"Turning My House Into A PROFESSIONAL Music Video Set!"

So what we're doing right now is, I don't know if you guys have ever seen a music video, like the movies where they have like the guys we have like the the vests the best mounts for the cameras and then they walk around parties and they just look drunk we're trying to simulate
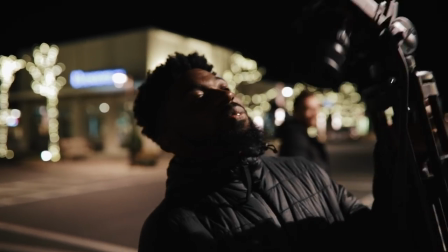729s
that look right now but we don't have one obviously so i figure if we just use a tripod and kind of like
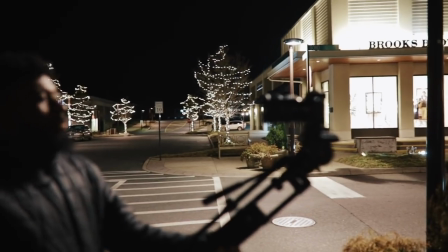734s
walk around with it like vlog style he won't have both hands open but he'll have one so he can drink and it'll just i don't know it'll give that vibe so
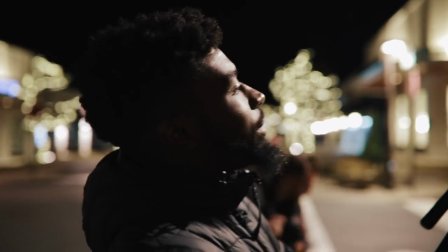743s
that's what we're trying to do now we're using an A7 III with a 24 millimeter F1.4 by Sigma. Yeah, that's what we're doing. So for the last day of filming, I really just wanted to go through B-roll and kind of add some sort of story and message behind what we were filming for the music video.
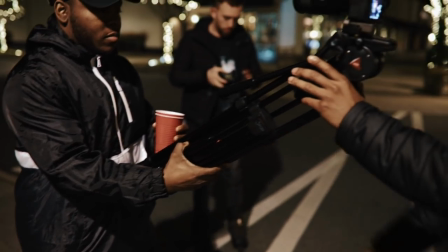757s
We had already had some really solid performances, but I just wanted to make sure that the B-roll there matched the vibe of the song as well.
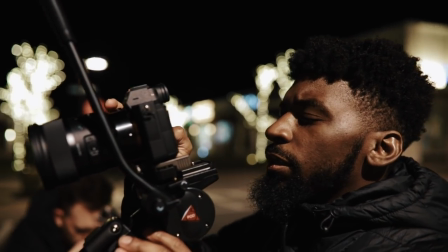763s
Basically the vibe that we were going for for these B-roll shots was just a drunk night out. So we wanted the shots to be very lonesome.
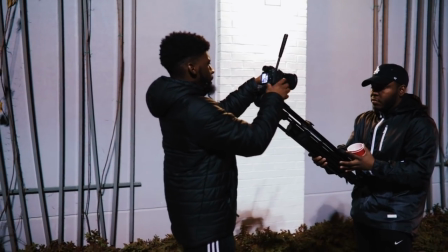771s
We wanted them to be very dark and like just in your own head and just to yourself.
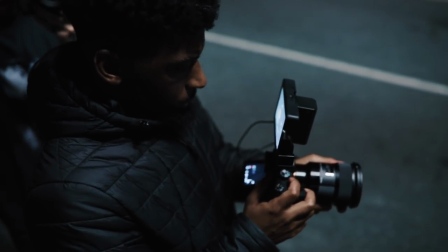777s
And that's what we filmed this night, filming this B-roll. So for the makeshift vest cam shots, I had Keith do a bunch of different gestures.
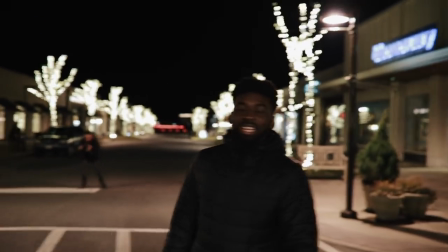783s
I had him walk around, I had him look around, I had him stumble around, I had him spin around in circles.
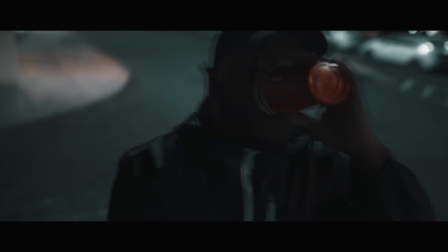787s
I just wanted to get a unique perspective on somebody who was feeling drunk, you know? So I had Keith do a bunch of different things and I just chopped through it. Not a lot of it made it into the actual music video, but I knew this is what I wanted to give off with the vibe of this B-roll.
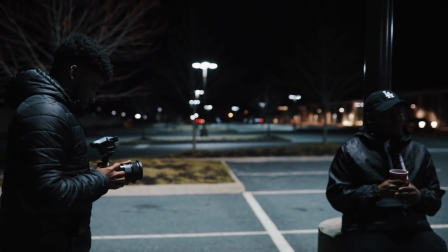802s
For the lighting that we used for these couple of shots, we just really utilized the lighting from the location.
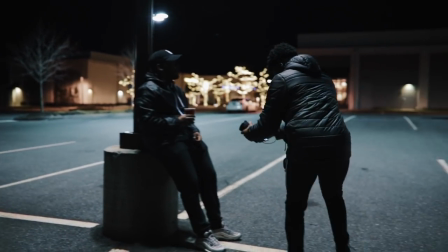808s
It was bright in certain spaces, but I didn't want to add any artificial lighting to this.
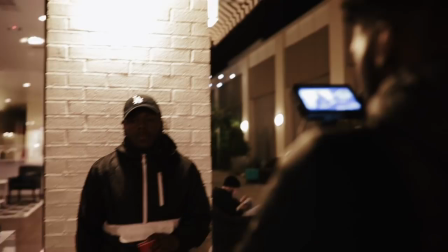815s
Plus, I knew that the low light on the Sony was just going to be amazing anyway. So we decided to just utilize the light that was there.
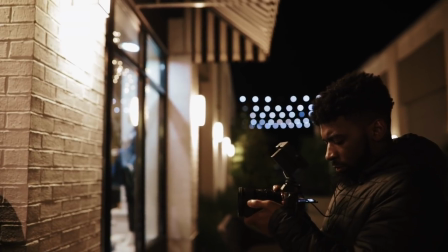821s
The space was very bright. It was a lot of good bokeh in these shots. And I just wanted to keep the feel natural for the video.
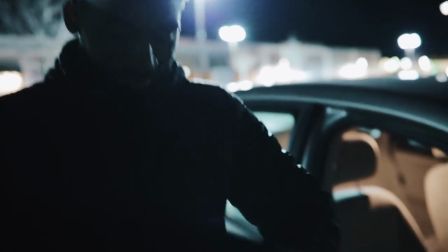827s
So for these next couple of shots inside of the car, I'll use this suction cup car mount for these.
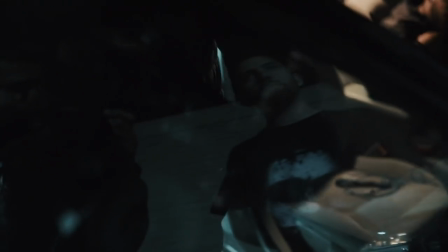832s
Now I low-key stole this mount from Creative Ryan a couple of months ago. So if I can find a name to this and the link for the product, I'll make sure to link it down below.
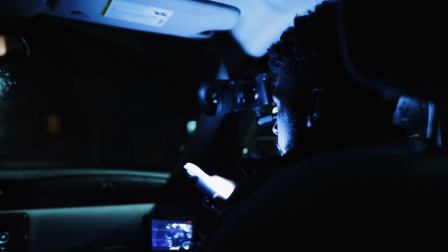840s
It's fairly cheap and it works really good for the price. But yeah, so the way I rigged the camera up into the car was using this mount.
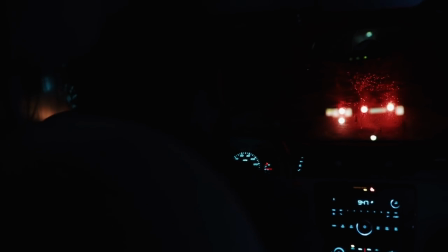847s
Now for these shots, I knew I wanted to kind of get a unique perspective. Usually when you use like suction cup car mounts for cameras, you film through the windshield or you film from the outside of the car.
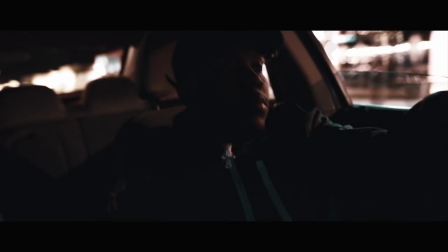857s
what I did was I mounted the camera inside of the car to give that unique perspective that you were actually there and you were kind of just watching Kese's
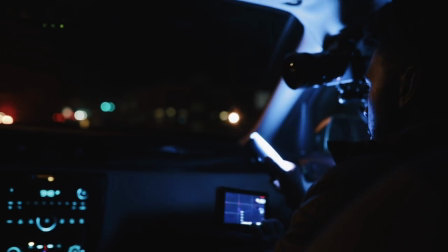864s
demise in these shots so this is where stuff went bad on the drunk night for him you know we wanted to simulate a
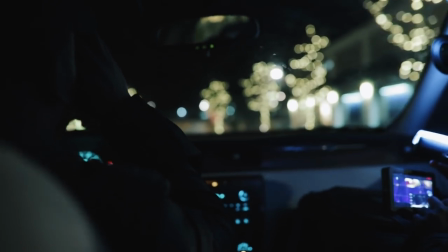871s
car crash so we'll get to that in a second but for these shots the lens that I decided to use was a Sigma 24mm f1.4
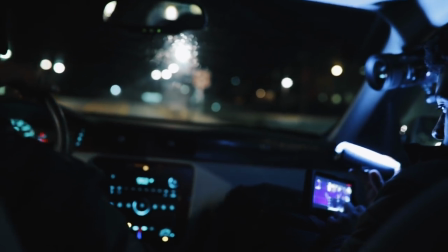879s
and for lighting we really utilized a lot of the lighting from the outside of the car but I also will use the Aputure MW to add some flares into the shot as well.
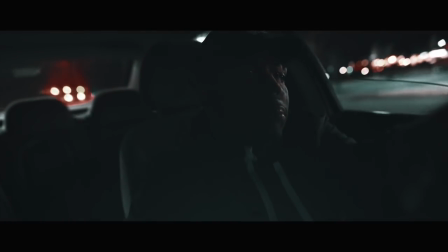887s
Now, originally I was gonna use the Aputure MW to key light keys in the car, but while we were filming,
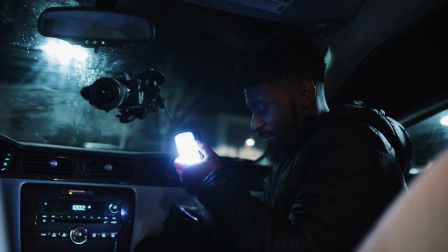892s
I noticed that I just accidentally shined it into the camera and I figured like, yo, that looks really cool.
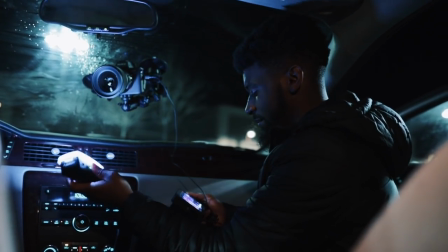897s
So I decided to go with the flares to fill in a lot of those dark spaces in the shot and to keep the dark and moody vibe for the video.
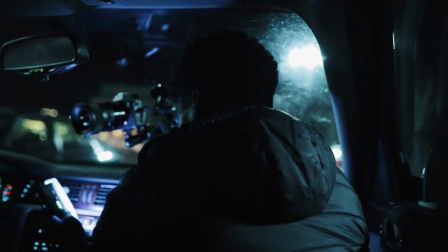904s
So the lighting was basically, you know, stuff from outside of the car and it was just me actually like off to the side of the camera.
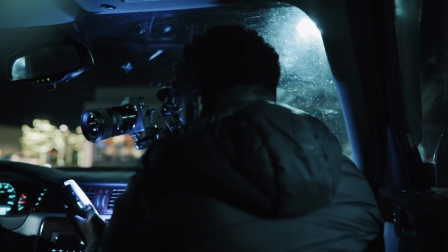911s
Like we shot from the passenger side window, but I was in a passenger seat in the way that the shot was framed.
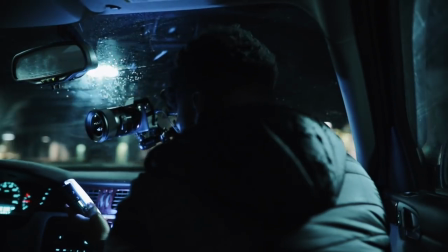916s
You couldn't see me.
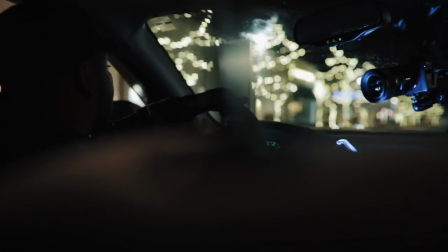917s
And I was just kind of like waving the light in front of the lens from time to time to fill in a lot of dark spaces for the shot and have some cool looks for the video.
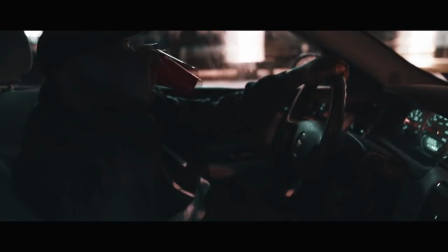925s
So that was that. A lot of simple shots. I got shots of Keesh like drinking in the car and just driving.
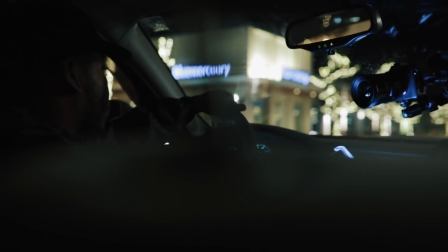931s
And I just wanted the viewer to see that he was drunk driving, you know, basically. So the last, the final shot for this video, the car crash scene. Now, creator Ron and I had done the car crash thing a couple of years ago in a project for a client.
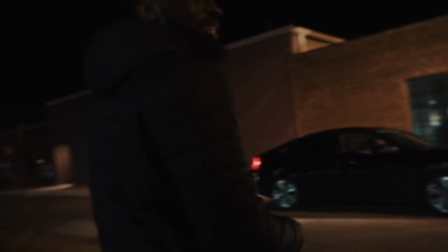944s
And I knew for a fact that when I heard this song and the B-roll that I wanted to get for it, I wanted to kind of simulate a car crash just because of the message behind the song.
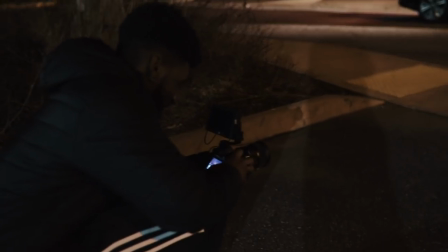951s
And it was actually really simple to do. So basically the way that we filmed this is we got the cars as close as possible to each other. And we just had them mash the gas and go in reverse like this.